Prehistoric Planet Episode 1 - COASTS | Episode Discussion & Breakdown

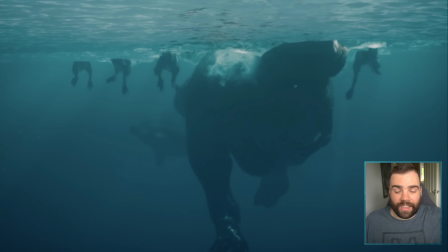243s
And there's a scene in particular where Hank is swimming along and he ducks his head, and you'll have seen it in the teasers and the trailers, it's on the poster and everything, where he ducks his head underwater. What he's doing there is scouting out the mosasaur. He's watching it to see where it is.
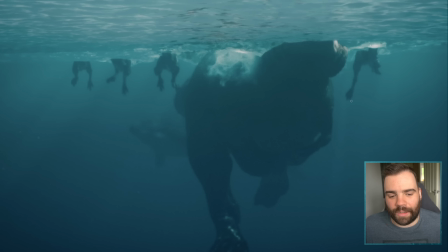256s
He's trying to protect himself and he's trying to protect his kids, and seeing that kind of protective behaviour is just, yeah, it's really cool. And there's going to be a lot of stuff like that throughout the episode. We'll talk about that as we get there. But a lot of tension, really good score, and eventually,
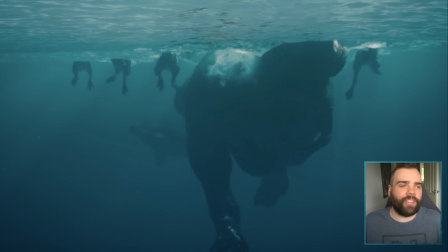271s
obviously, we lose the baby, unfortunately, and it's played in a really nice underhanded way where the baby just kind of goes ploop. It kind of wiggles a little bit and then goes under the water. It's not like made to be some brutal thing, but it's kind of somber. And actually, interestingly enough, somber is quite a consistent tone throughout the show so far.
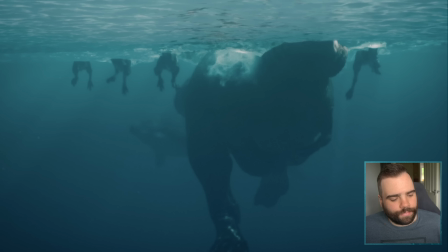290s
There's a lot of elation, but there's a lot of somber moments, a lot of moments that are played for slightly depressively more than anything else.
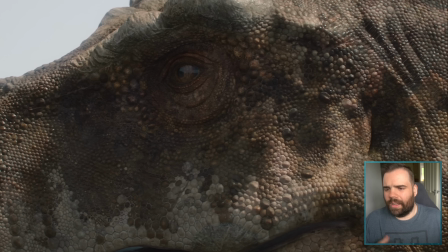297s
It's really effective. And Hank gets onto land. The other babies get onto land. They're dripping wet. They're just about made it. And Hank looks back across the ocean because obviously he's realizing he's missing a kid, and you feel this kind of like they're not trying to oversell it.
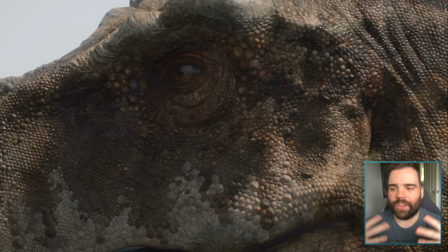313s
There's not a tear dripping down, and it's not over characterized in a way that modern films would be, for example. But you do feel this slight sense of emotion and this slight sense of loss permeating through Hank as he gazes out upon this ocean,
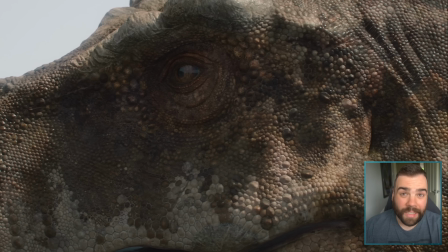329s
knowing that his child has disappeared beneath those waves. It's very, very effective. Very, very. And this is like 5 minutes into the program, and it's very, very emotionally affecting, it must be said.
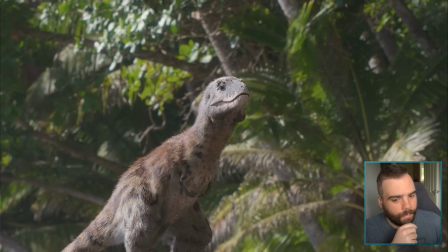339s
I really felt for Hank. But then the show's going to mix it up in just a moment. So I just want to give a shout out here to the baby T-Rexes. Every episode I'm going to try to mention what my favourite segment is and what my favourite creature is in the show.
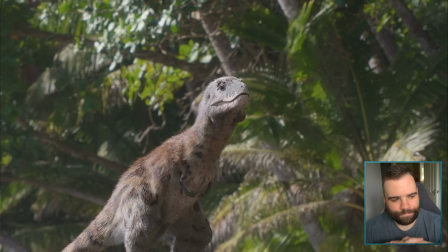352s
And I will say, looking at my notes, it's close if this is my favourite section, but I think this is my favourite section. And I think the baby T-Rex specifically is my favourite animal in the entire show. In the first episode, COASTS, by the way, first episode, I should have mentioned that.
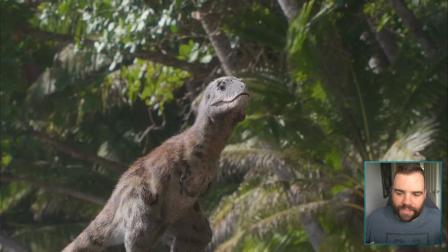368s
It just looks fantastic. I think the smaller dinosaurs, and especially the more heavily feathered dinosaurs, even though it's more like a furry covering, like a downy covering at this point in time, they come out really, really well in the show, more than anything else, because I think you can just render the fur/feathers in that kind of more...
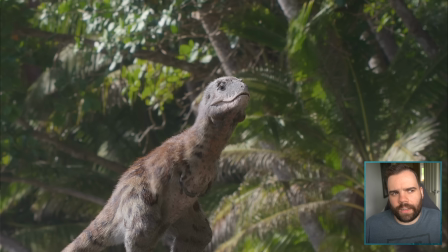385s
It's easier to do realistically than a full-scaled dinosaur, I'm assuming.
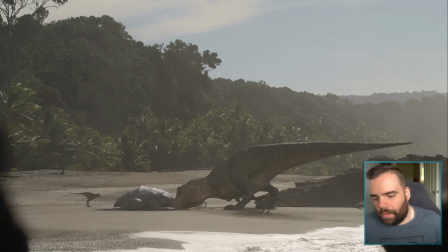390s
And basically, they've come across... because there is a dead Archelon washed up on the shore. Or it was chilling on the shore and got killed, whatever. The dead Archelon on the shore, so Hank has brought his kids along so they can eat. But unfortunately, the Archelon is body down, right? The shell is here, the delicious suppleness is here.
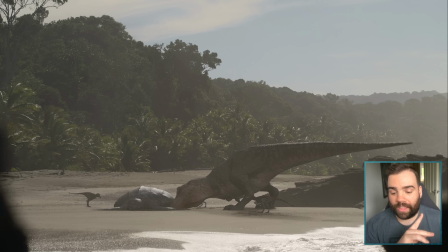409s
And this is a really fantastic scene. First of all, I think Hank looks phenomenal. This is where he looks his best. Interestingly enough, because usually it's the close-ups you think would be the best. But here with Hank, seeing the full body like this, you really get the sense of this like power and majesty in the dinosaur. But Hank has to turn the Archelon over, like so.
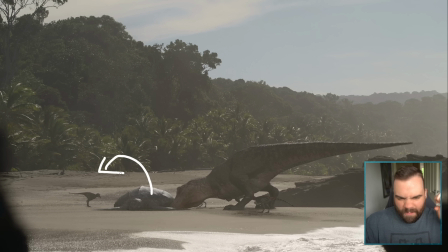429s
He has to flip it up, so he kind of digs his snout under it and then sort of heaves, and you feel it's actually beautifully well animated. The babies are hopping around all super curious and wondering what's going on, and Hank is like using the musculature, especially in those big hind legs, to try and the thick neck and head to kind of flip the Archelon over,
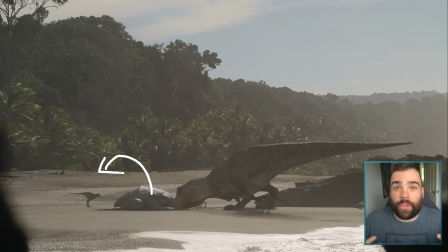447s
and you really do get a good sense of the force and weight being required to move this big old turtle. And Hank begins to eat the turtle. The kids aren't allowed to eat the turtle quite yet. They'll eat the turtle later on, but the kids are here to also learn how to hunt for themselves.
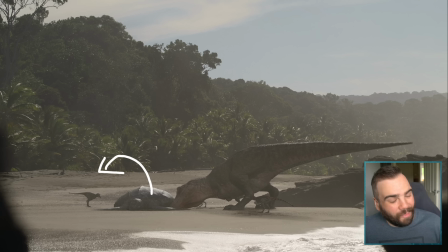463s
And this leads to one of my favourite shots. My favourite shot in the entire first episode. There's a shot where you see the baby Rex, and it's kind of looking towards the screen, and it starts to move to the side. You're like, well, that looks really unnatural, because it's kind of just going like that. It's not like it's walking side to side. It's just kind of going...
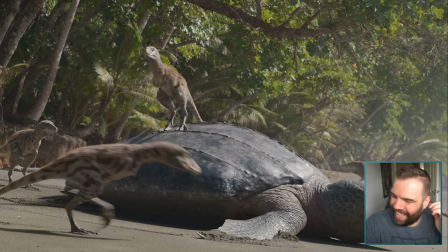479s
And then, oh god. It's one of the best things about the show. It feels like a modern nature documentary in that there's tension and there's beautiful moments and there's somber moments, but there's also humour. Animals are funny.